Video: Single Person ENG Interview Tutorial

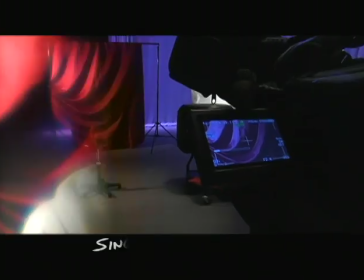(0:01)
This is a single-person interview setup that is commonly seen on TV.
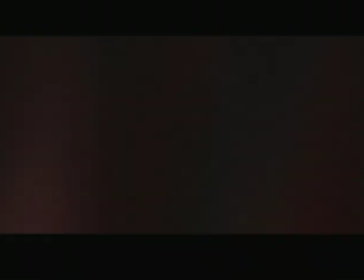(0:05)
We'll break it down so that you, the viewer, will know exactly how to set it up and do it on your own, if you'd like.
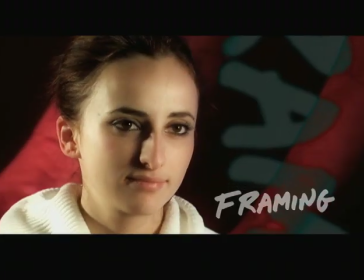(0:11)
Three characteristics that basically define this setup are the framing, the lighting, and the backdrop.
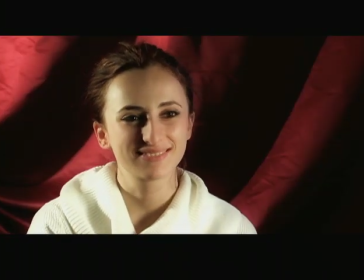(0:17)
First, let's cover the framing. Our guest is looking slightly off-camera to the person that they're speaking to.
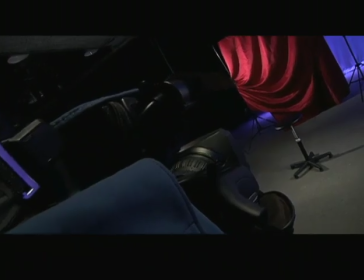(0:24)
You'll usually want that person sitting close to the camera so that the guest isn't looking too far away from the viewer.
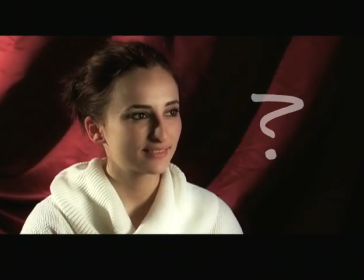(0:30)
When that happens, it's a little distracting and awkward to the viewer, and it can be a little less engaging to watch.
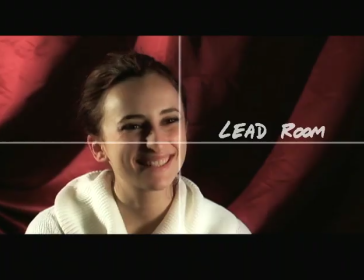(0:36)
You don't want to frame them up dead center. Give them just a bit of lead room so that they'll have somewhere to look.
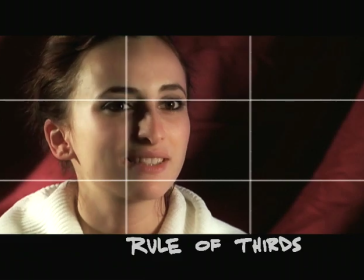(0:45)
Always keep in mind the rule of thirds. If you're not familiar with the rule of thirds, Google it.
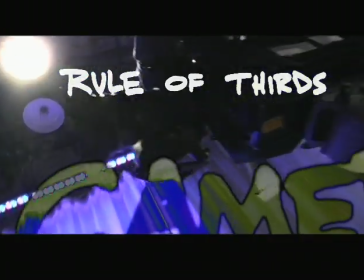(0:50)
There's a lot of information out there, and it's quick and easy to learn. It does make a big difference.
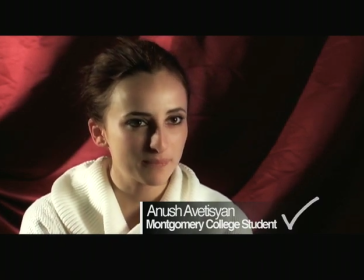(0:58)
Now, if you're going to use a graphic to identify the person, you'll need to keep that in mind when framing the shot.
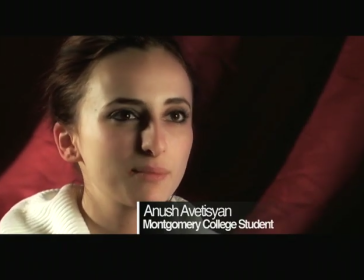(1:04)
If the graphic is covering up part of their face or even their neck, it can look a bit unsettling.
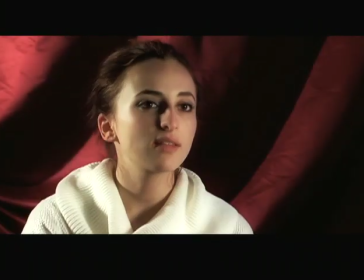(1:11)
It's a good idea to change up the close-up distance during the interview. This keeps things from getting stagnant and a bit boring to watch over time.
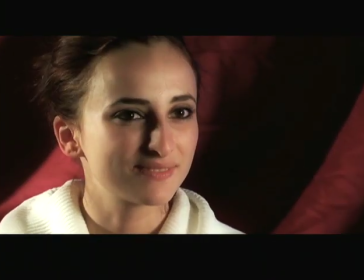(1:20)
The differences can be very subtle and still work quite well.
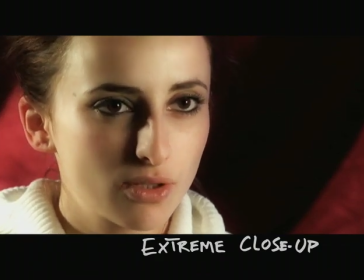(1:25)
Extreme close-ups are usually used when the person is talking about the most interesting and revealing part of the subject.
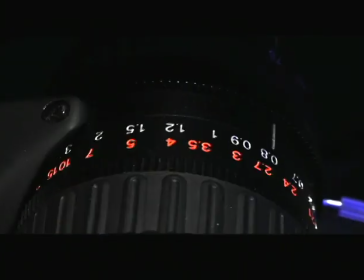(1:32)
Use some discretion when selecting your shot framing. Next is the backdrop.
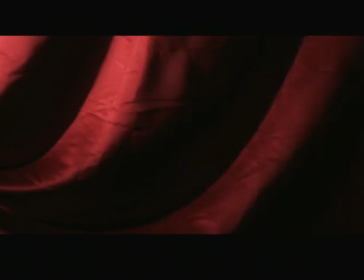(1:38)
What makes the backdrop interesting to look at in this case are the shadows created by the light hitting the ripples in the fabric.
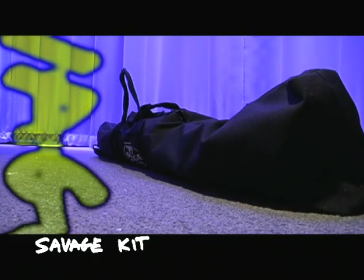(1:46)
To hold up the backdrop, we're using a Savage Kit, which is basically just two tripods and a horizontal bar that joins the two.
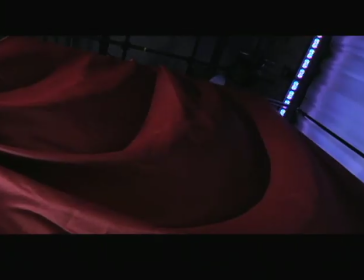(1:54)
Draped over it is a simple piece of fabric that has a shiny satin-like side to it.
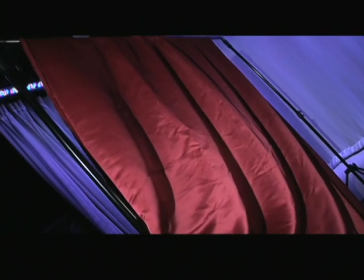(2:00)
That's going to give the backdrop a little more shape. The way to make it look interesting is to add a few ripples to it.
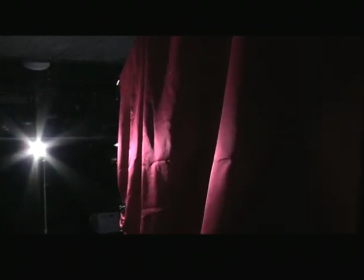(2:08)
It does take some finagling and it's real easy to run out of material if you bunch it up too much.
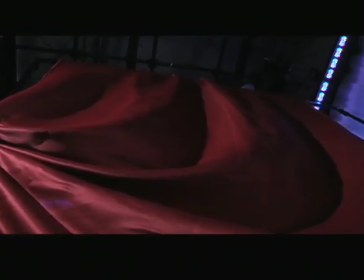(2:14)
But eventually you'll get the look you want. Which brings us to lighting.
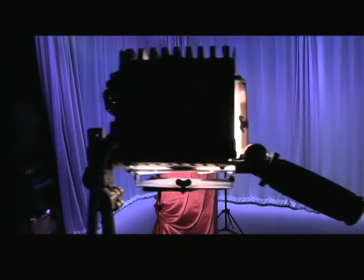(2:19)
While setting up the backdrop, have a light hit it at a steep angle from the side.
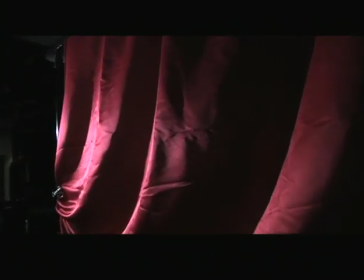(2:25)
The real trick to the look is how the light falls on the fabric. The shadows are adding depth and texture to the shot.
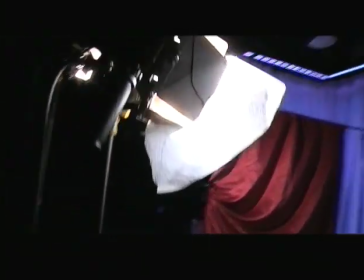(2:33)
Lighting is the trickiest part of the whole setup and requires the most time, But when it's done right, it makes the whole thing work.
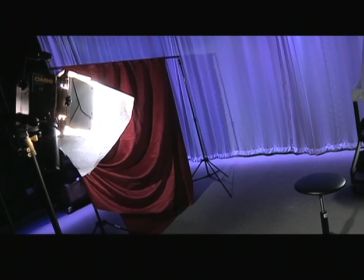(2:41)
Make sure you don't sit the guest too close to the backdrop. You'll want some distance so that you can light the backdrop and the guest separately.
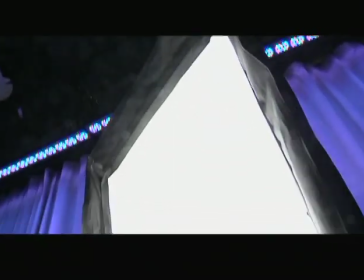(2:50)
Here we're doing two-point lighting on our guest. The key light is a refill light that isn't too far away from the guest.
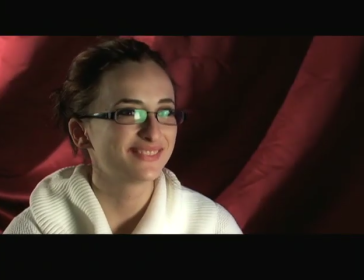(2:58)
This can be problematic if they're wearing glasses as you will get a big reflection.
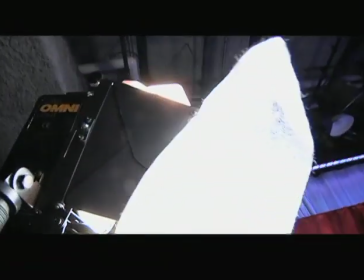(3:03)
If that's a concern, you can use an Omni-Light with diffusion on it to reduce the size of the reflection.
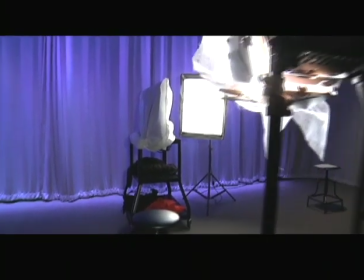(3:09)
The backlight is also providing a bit of fill light.
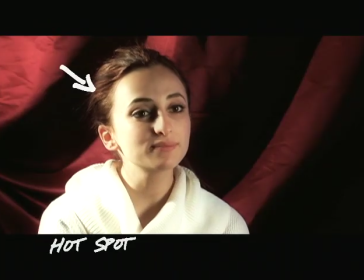(3:13)
You have to be careful on this because it's easy to create a hotspot along that side of the face.
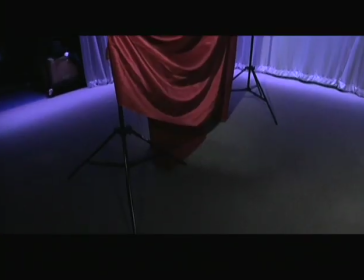(3:19)
Typically, you'll want to use some diffusion. Now, on the backdrop again just for a second, in order to make it look the way you want,
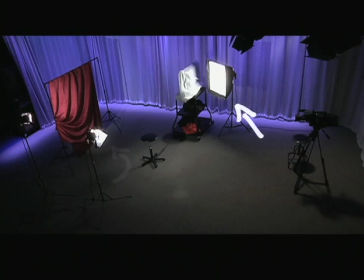(3:27)
you have to make sure that none of the lights that are used on the guest are spilling onto it.
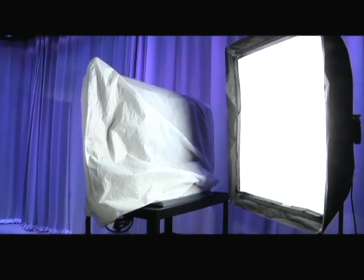(3:32)
To help prevent this, we're using a TV stand to block out the refill.
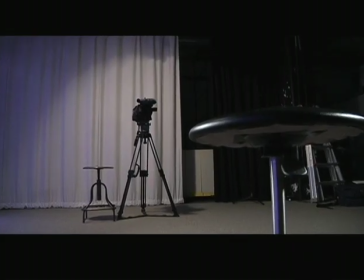(3:40)
If you're not shooting this in the studio, you can find other objects to do this, like for example a piece of cardboard taped to a lighting tripod.
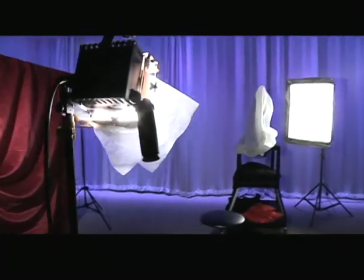(3:47)
The point is to keep the light away from the background while still lighting the guest.
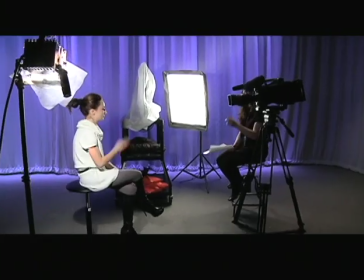(3:53)
Where you put the camera is also important. If you're too close to the guest, you may not have enough backdrop to fill in behind them.
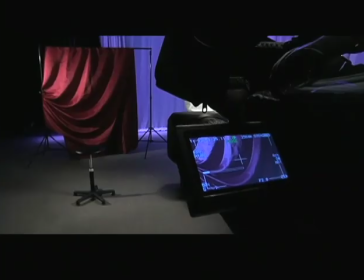(4:01)
In that case, try moving the camera back. This type of setup can be done in the studio or an empty classroom.